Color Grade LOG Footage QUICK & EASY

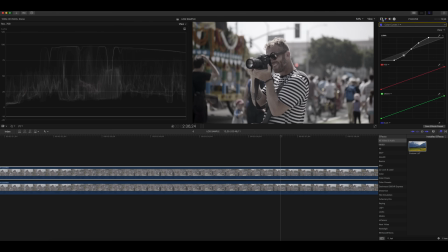[4:05]
So with vlog footage in particular, if I go in and just do the curves using my waveform scopes, you could see I can get my contrast to where it needs to be. Now the image is still flat, so I can go in and add the saturation. But what happens is when you compare these two clips side by side, the footage that I didn't use the Rec.
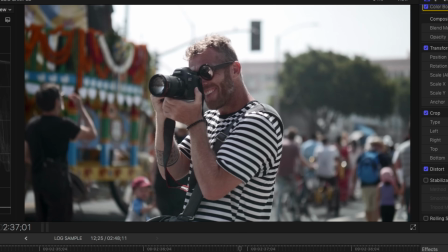[4:23]
709 LUT on has a different color to it than the one with the Rec. 709. It's a little bit more yellow, and the skin tones don't look as natural.
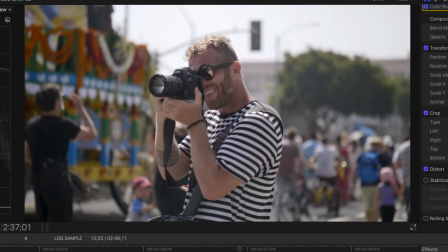[4:30]
So that's one thing you gotta keep in mind. By just pulling up your saturation, it's not necessarily correcting the file.
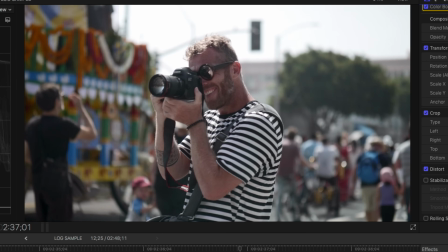[4:36]
You might be adding some colors in there that you don't necessarily want. And the idea is that we're getting to Rec. 709 because that's like baseline. That's what you could start anything from. From here, you would go through and start color grading.
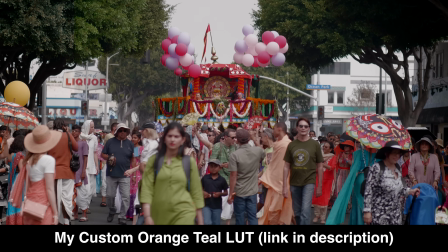[4:48]
Maybe you have a specific look that you're going for, and then what you'll do is add on that look now, and that's when you can create these cool effects that are more cinematic. But what you need to understand is just getting it to Rec 709, because that's like the baseline, that's when your footage looks good.
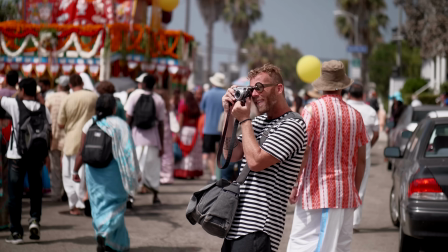[5:02]
But you might just use the footage right here because this is natural looking.
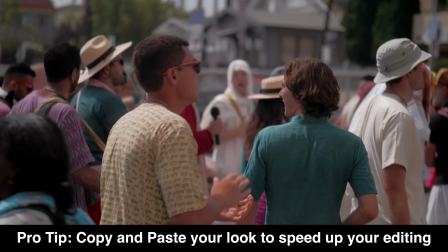[5:06]
All right guys, that is a very quick way you can go through and edit your log footage and get it to Rec 709, which looks really good and I think is a great place to start.
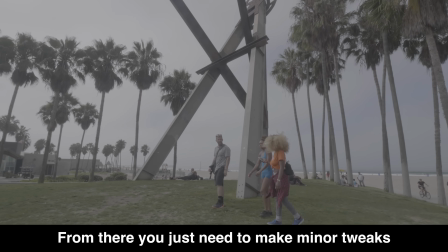[5:14]
A lot of times I'll just do this, but you could definitely use the footage from here.
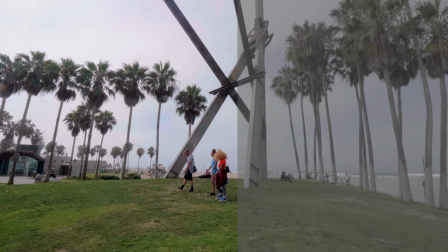[5:18]
And I like using log because you get more dynamic range, your skies don't blow out, your blacks don't get crushed immediately,
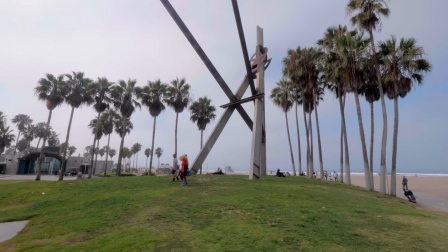[5:25]
you can get a cool look, and you can define where you want your blacks and your whites to sit so that your image has more depth and it has more of that cinematic quality. All right guys, that is it. If you're new to this channel, make sure you hit that subscribe button. There's a lot of awesome filmmaking tutorials. I've got some camera reviews, some vlogs. Also, if you're new here, I do have an online creator film school that goes through beginning to end everything that you need to know to have a career as a filmmaker or a creator. So guys, I suggest you go check that out down in the description. And that is it. I will see you on the next one.